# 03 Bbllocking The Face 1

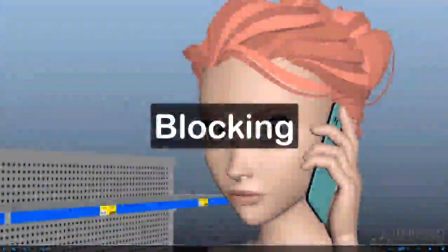Here is my first blocking pass for the scene, and I haven't touched any of the facial controls on Gwen.
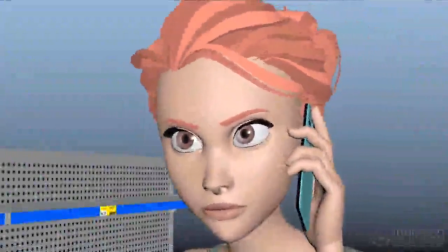Are we taking this too far? You know what? I don't think we're taking this far enough.
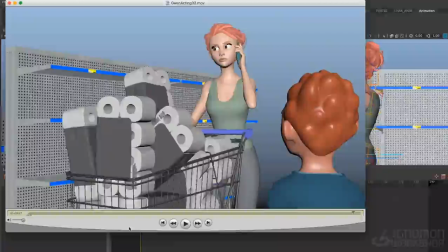What?
So that's about as far as I want to go with the body without touching the face,
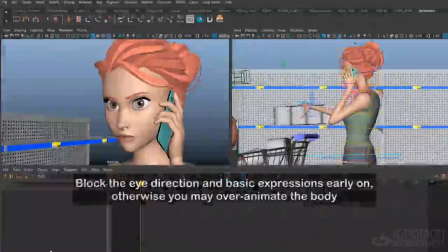because I may find that if I keep going animating the body without any direction in the eyes or in the face, I might start over-animating the body. It's easy to take for granted how much information and how much texture we can get out of the facial performance if we ignore it during our blocking phase.
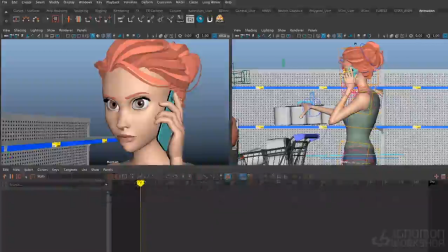So at this point, I at least want to go in and do a pass on the eyes, eye direction, maybe some blinks, but just to show a little bit of intention, a little bit of thought process in her performance.
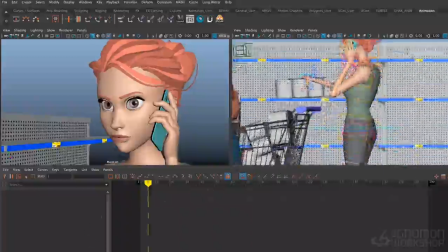If you look at the scene in Maya here, you can see I've actually blocked out her whole body,
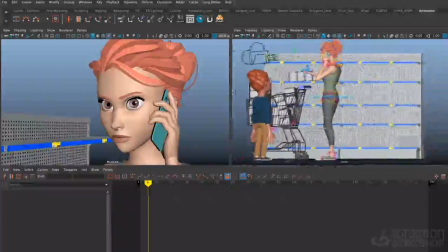even though this is just going to be a facial animation performance, a close-up for most of the scene.
Are we taking this too far? You know what? I don't think we're taking this far enough. What?
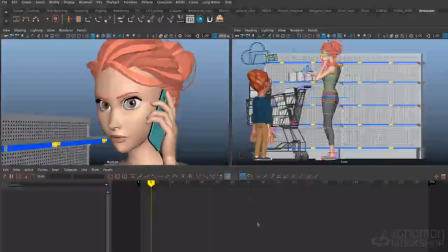The reason I've blocked the whole body, even though we don't see it in camera, is because whatever's happening down with her root and with her feet, we're going to feel it up in the close-up with the way that her head moves and shifts in the frame.
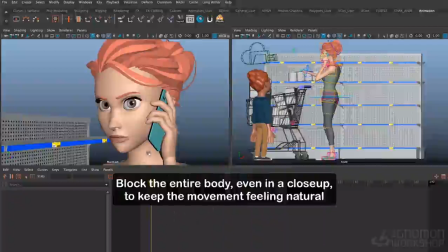And I don't want it to feel like, she's sitting down or she's frozen from the chest down. I want it to feel like she's actually standing, like she has weight. So for me, the solution to this is to animate the whole body, and then hopefully whatever happens in camera will just feel very natural.
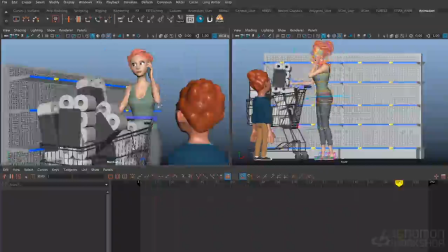So I've put just enough work in here to hopefully get a sense of the energy and the weight and a little bit of texture on the head patterns. There's still a lot of spacing in here that's very even, a lot of things I need to tie down and polish as far as the physicality,
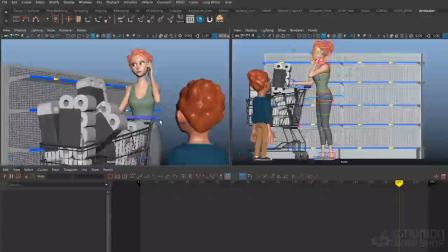but I feel like there's enough there that I can go in and start layering in some facial animation and start to feel the entire performance. I'm not going to worry about lip sync just yet, I just want to put in some basic face shapes.
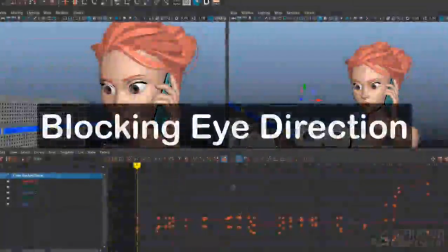I've done a pass at animating her eye direction for the entire shot.
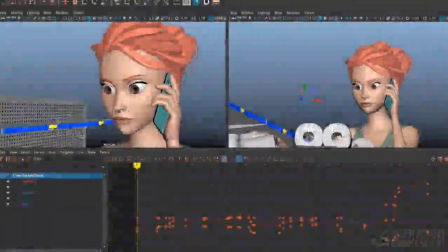I haven't changed any of the attitudes in the eyes yet, so it's just the default eye shapes.
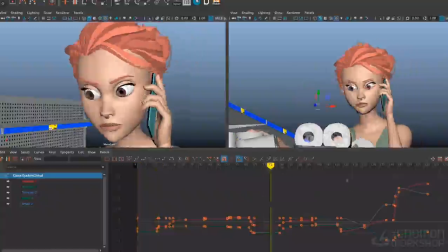But I have added in a few blinks and just the general eye direction.
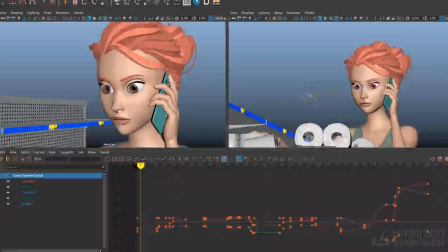And to do that, I like to use the AMAT target for the eyes that's independent of the head direction. That way I can have her eyes fixed on something and the head can animate and the eyes will stay focused.
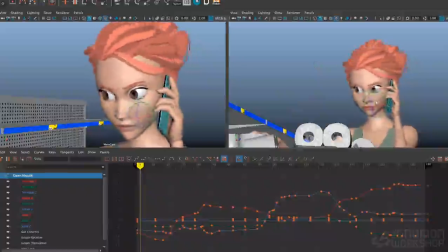So it just makes her feel more alive than if the eyes traveled with the head as it moved.
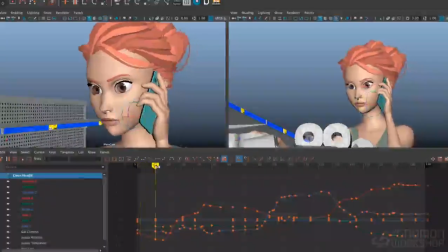That said, it's not a perfect solution.
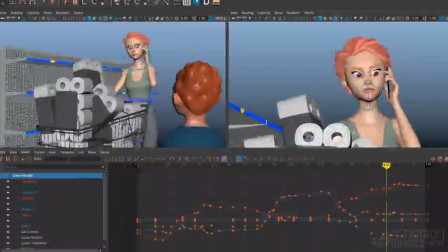On most CG models, you will find that sometimes the character doesn't appear to be looking at where the target is.
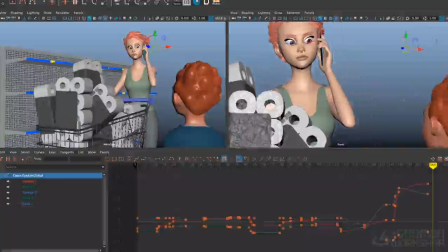This is pretty common because we tend to model these characters with their eyeballs a little bit too large inside the skull to get the sort of cartoony,
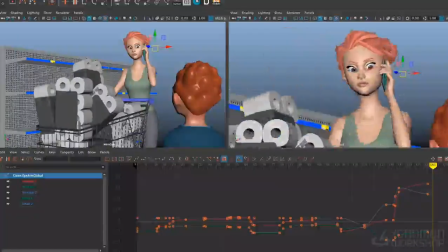appealing look, and that throws off the direction of the eyes. So you see here, for example, it doesn't really look like she's looking at that eye target.
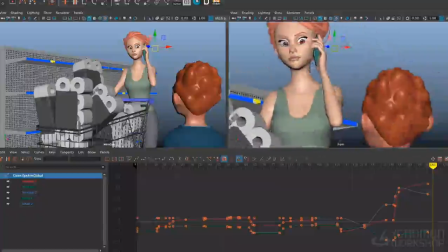It looks like she's looking at the kid, even though the eye target is somewhere else. So it doesn't matter where the actual target is. What matters is if the character's eye line looks correct in the camera. So you want to do whatever you have to do to cheat that to get that to look right.
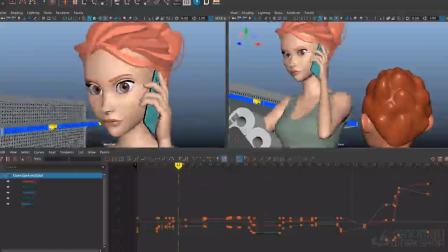So yes, I've animated eye direction, some eye darts, and some blinks.
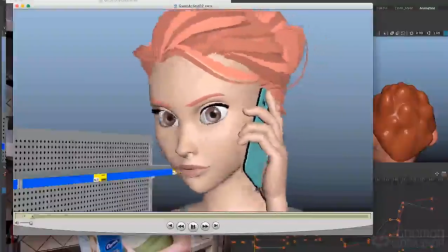Let's take a look at the play blast.
Are we taking this too far? You know what?
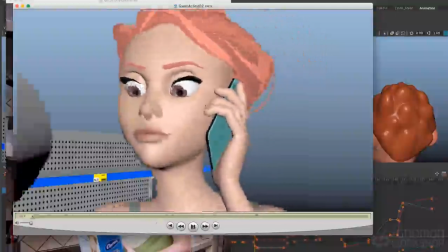I don't think we're taking this far enough. What?
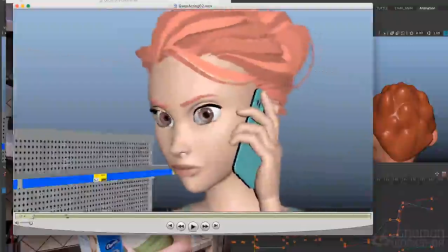You can see that just by adding in the eye direction and a couple of blinks there, the shot really starts to come to life.
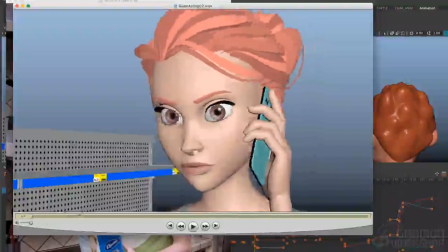She really seems to be a thinking, emotional character rather than just a puppet moving around.
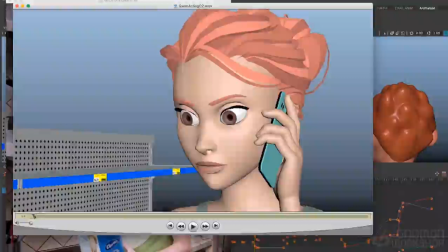At the beginning here, she's just listening to what her friend is saying on the phone,
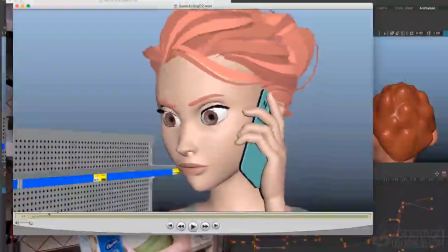and then we can see around frame 12 or 13, the eyes change direction. Something's caught her attention. She heard something that maybe she didn't like, and so maybe she's a little surprised there. I might add in a little bit of a take in the eyes.
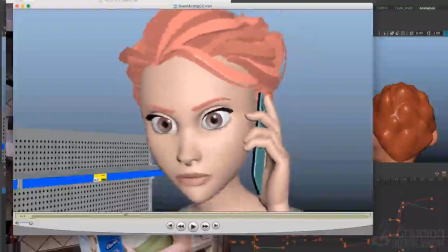And then she says, are we taking this too far? And you can see the eyes are darting around. She's kind of searching in her head for the answer, for what she's going to say next. And then with this big eye direction right here, we can see that she's arrived at what she's going to say.
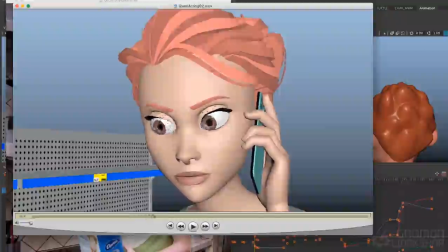She's made her decision. And notice how the head is holding perfectly still there, so we can really maximize the read of that eye direction change.
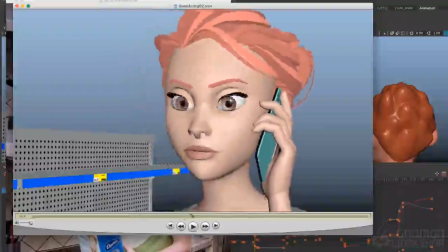And then she goes into a nice slow blink here. It's very voluntary blink, a very relaxed blink as she assumes this
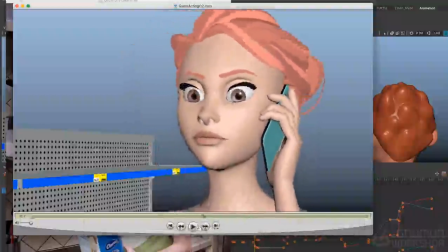sort of superior attitude. And the fact that the nose is tilting up but the eyes are looking down really enforces that attitude. Even though we haven't posed the rest of the face, just that relationship of the eye direction to the angle of the head tells us about the attitude of the character.
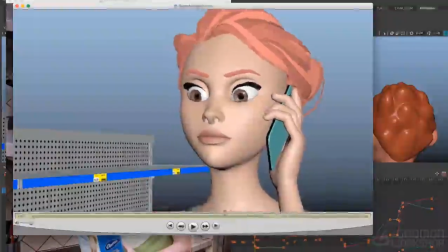She says, I don't think we've gone far enough. And then she looks to the toilet paper that she's grabbing.
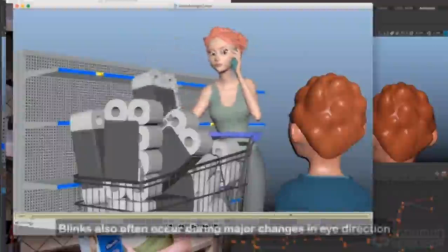She follows it as it goes into the cart there. And then I've added a blink here, the second blink for the change of eye direction, which is another good place to put a blink.
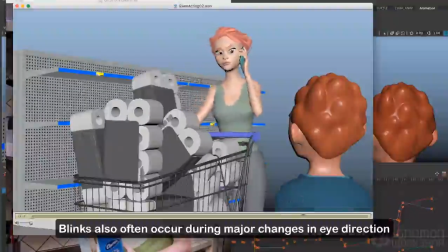Going from the toilet paper to the kid here. And then just a really subtle reaction here.
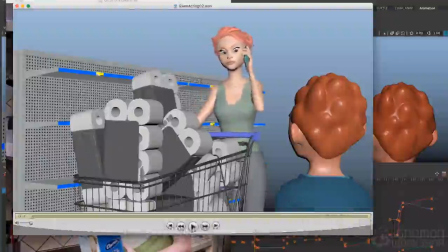I haven't added anything in the face here. I want this to be a really subtle, kind of a Chuck Jones reaction to the kid staring at her there.
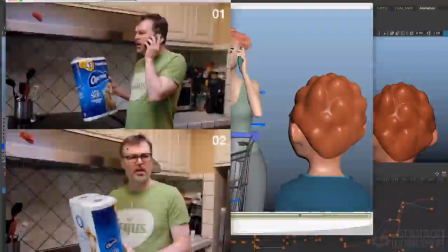I did reference some of my own video for the timing of the eye direction and the blinks, in particular for the slow blink going into the second attitude where she makes her decision.
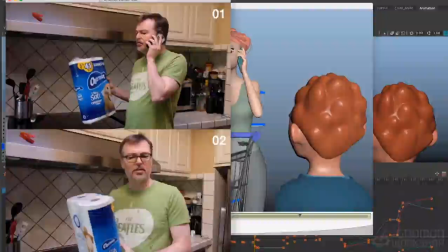So in particular, paying attention to the bottom clip here, I noticed that the eyes started to close around frame 78, and once they were closed, they stayed closed till about 85, and then they slowly opened up there.
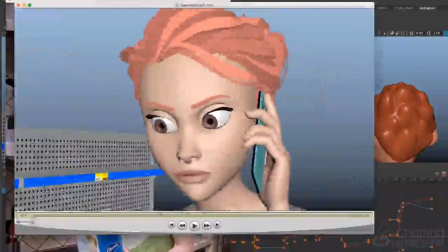And that's pretty much the timing that I used on her to get
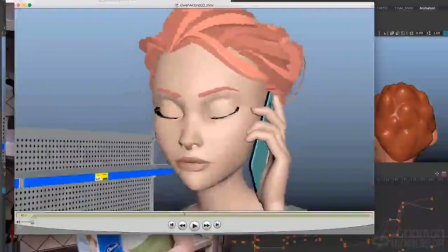that attitude and to time that transition between the two emotions.
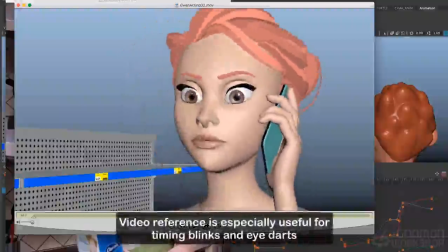So this is one example where I found following the video reference to be really helpful for making it feel natural.
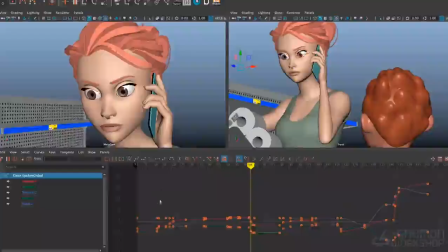Let's talk a bit about timing of eye movement, because it's kind of unique to the character how the eyes move and the way they accelerate and decelerate.
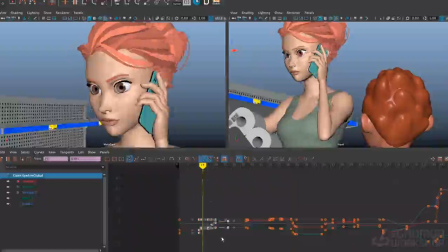If we zoom in on some of these splines here for the eyes, you'll notice that they're very sharp. Sometimes they'll move in one frame. So this is a very small distance for the eyes to travel, so I did it in one frame.
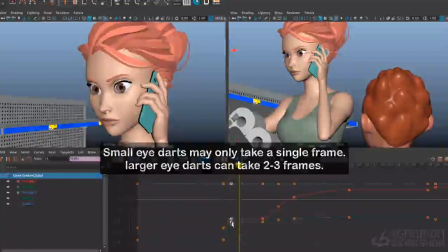I felt that was okay. You know, maybe if you wanted to, you could give it one little frame of cushion if it feels a little too sharp. But generally, for a small eye dart like that, one frame is okay.
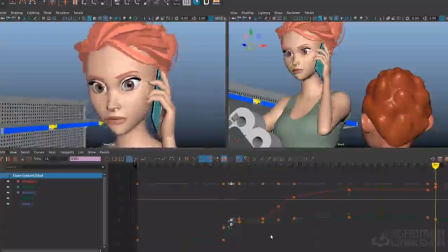Any other time that my eyes move, though, the pupils move, you always want them to, well, there's that word always, I don't want to use that, but you generally want them to fast out.
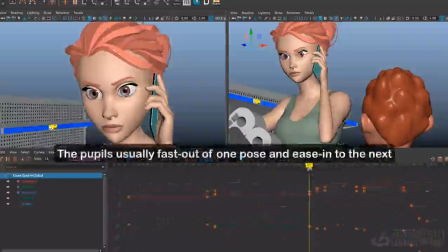You want the eyes to move ballistically, like they're exploding out of a hold. So it can be a linear motion coming out of the held, and then it can be a little bit of cushion into the next pose. But you don't need much.
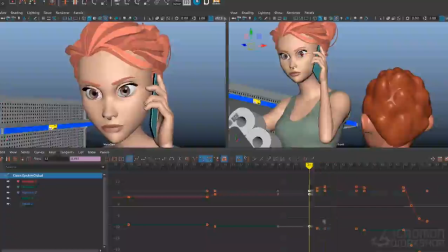Eyes can move very quickly and very precisely, unlike most other parts of our body. They don't need time to accelerate and decelerate because they're just rotating. They're not actually shifting their mass. And also the muscles in the eyeballs are very fine-tuned and very agile.
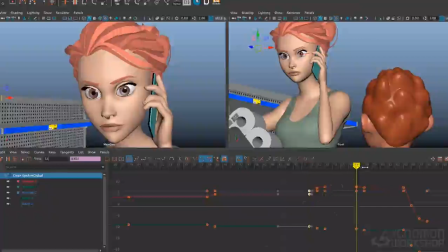So the eyes can move very quickly, very accurately, and they can stop and start on a frame. For the biggest eye change here, where she's looking to the side there, I did this in 1, 2 frames, and then a third frame of cushion. That felt pretty natural to me.